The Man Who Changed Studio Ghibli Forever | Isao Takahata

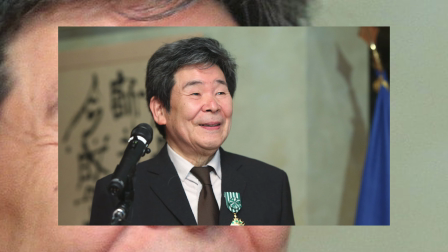258s
You have to keep this in mind this man wasn't necessarily an animator. His process of learning would have been far different to Hayao's because Isaio needed
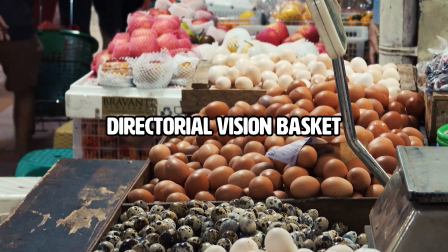266s
to put all of his eggs into the directorial vision basket. And that's without having first-hand drawn experiences on his work. Unlike Miyazaki, who contributed massively to the artistry of his work, Isaio had to take a different route and actually gather people together and say, okay guys, we're gonna need to make this right.
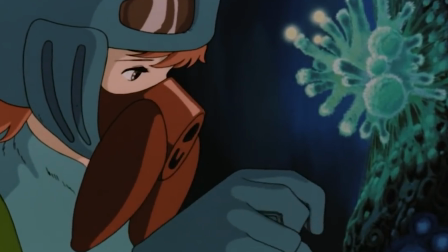284s
And this is why so many newcomers get slightly confused as to who directed each Ghibli film,
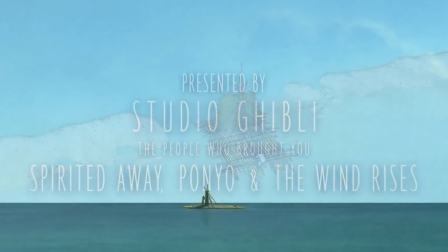290s
because of course they're usually sharing the exact same animation departments.
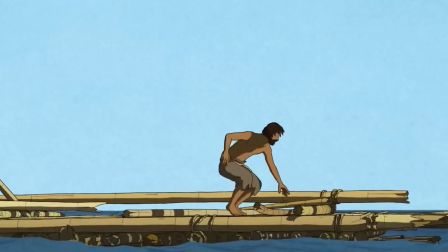294s
But I think the first hurdle Isao had to overcome was to make something completely in his own voice, something that defined him as a figurehead for Studio Ghibli. And that is where we reach 1988, with Grave of the Fireflies.
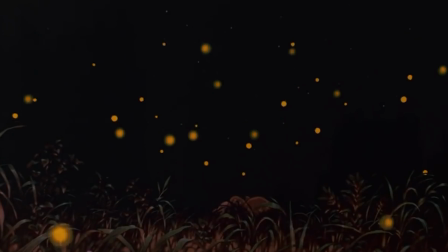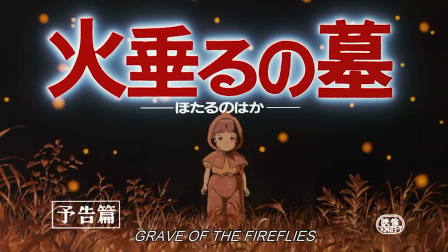315s
This film is introduced in the most solemn way imaginable, Not with blood and chaos and crazy sound design,
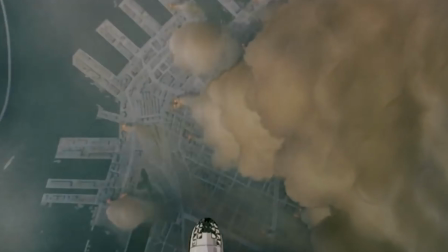323s
but with a quiet train station and probably the most powerful yet brief exposition you'll ever hear.
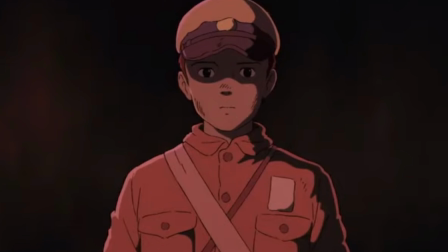333s September 21st, 1945. That was the night I died.
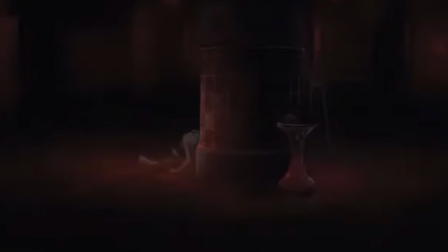341s
The biggest standing point of Isao is how he interweaves
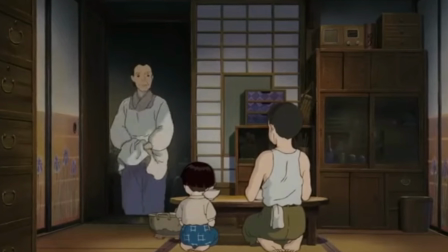345s
humanization into his work. you really believe his characters are real people.
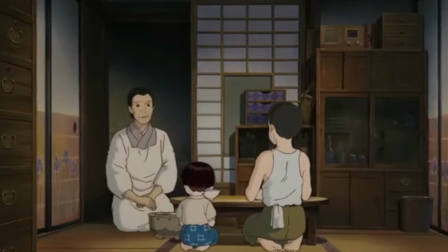350s
I can only ask that when you watch a Takahata film, just observe what the characters are doing,
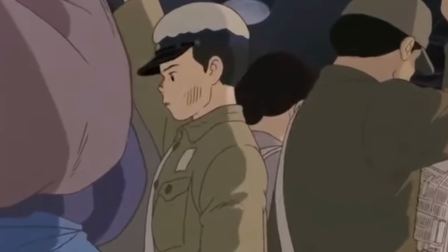358s
their smallest movements, their slightest facial expressions, even their tiniest mannerisms. It's true that animation is embellishment to emphasize movement, to emphasize emotion, but Isayou is remarkable because he perfectly encapsulates human emotion in characters that we'd previously consider non-existent. And that's a skill that can take decades to master. The smallest example of this is at the very beginning when Saito is looking for Setsuko's doll.
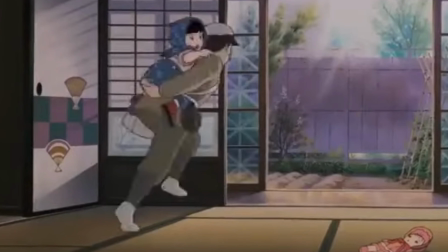388s
He hesitates trying to think of where Setsuko left it and then he finally sees it, grabs it, and hurries away.
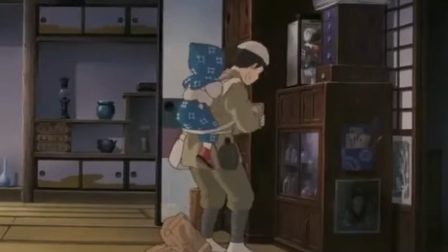394s
This didn't need to be done at all but it grounds them, it makes them vulnerable, it shows us they are human, it shows us their flaws. And this film in particular taps into the human condition like no other.
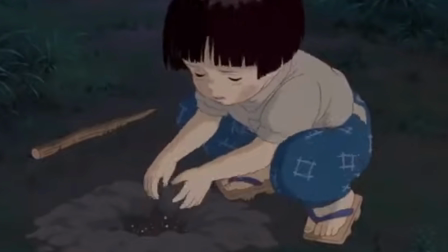406s
The scenes of the wreckage, the aftermath of the explosions of the air raid, the burnt bodies, the devastation,
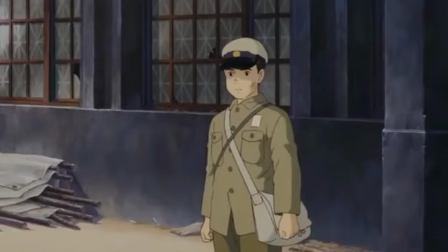413s
to think it all came from experience, from someone who had witnessed all of this firsthand. Many past and modern day filmmakers would opt to replicate these type of events, these personal events into live action, but Isao chooses not to because he doesn't need to.
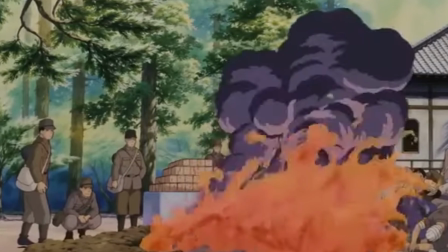433s
When the characters already feel so human, when the atmosphere is so dense with emotion,
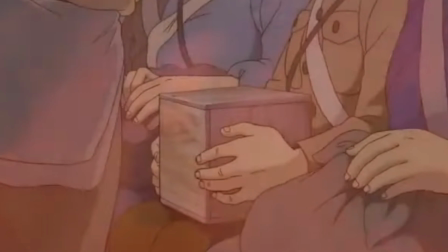438s
it would almost be counter-intuitive for a director to play in a realm they're not used to. Isao is animation.
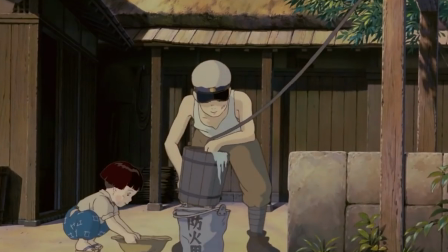445s
When Saito sees his mum in the hospital, it just hit me in a way I don't think would affect me in the same way if it were live action.
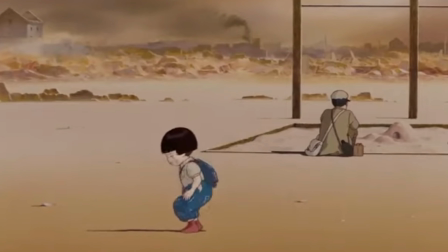454s
From this scene, which many are familiar with, the composition is, of course, wonderful.
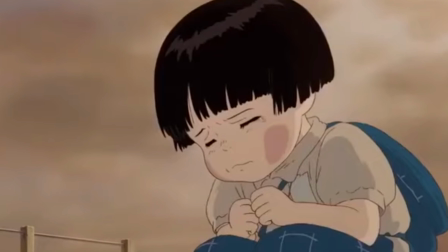459s
The landscape is what artists would call a matte painting, it's essentially a still image on the background and it brings focus to the subject of importance.
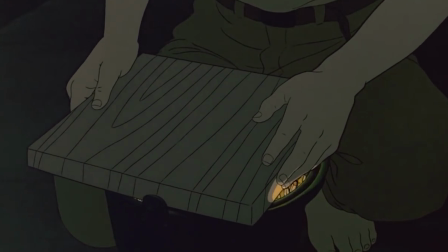467s
The streets and fields of Kobe are bleak, destroyed, and in the mid-ground, Saito.
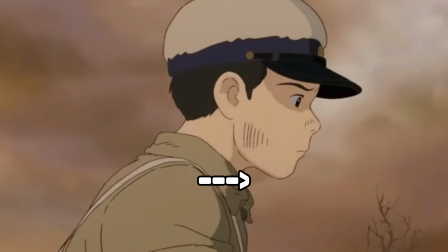474s
His back is turned to the audience, his emotions are bottled.
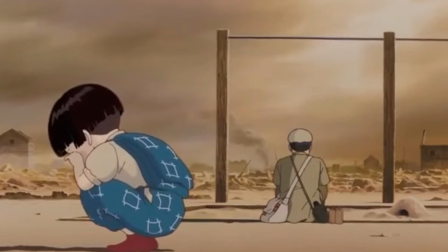478s
In the foreground, Setsuko, who wants to see her mother, who doesn't know her mother's fate yet.
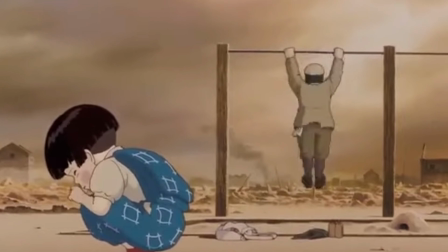483s
She faces to the side and weeps, and the posture she's in keeps her on the same level as Saito,
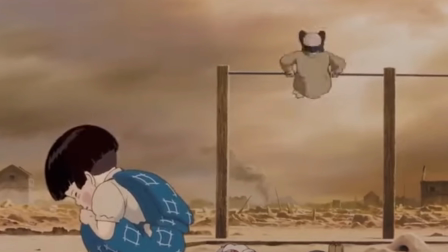490s
so both characters are framed to insinuate different emotions whilst being in the same predicament.
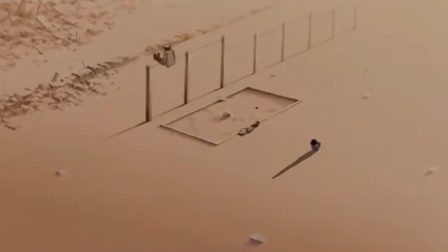497s
We cut to the wide shot, and it's the duality of the two.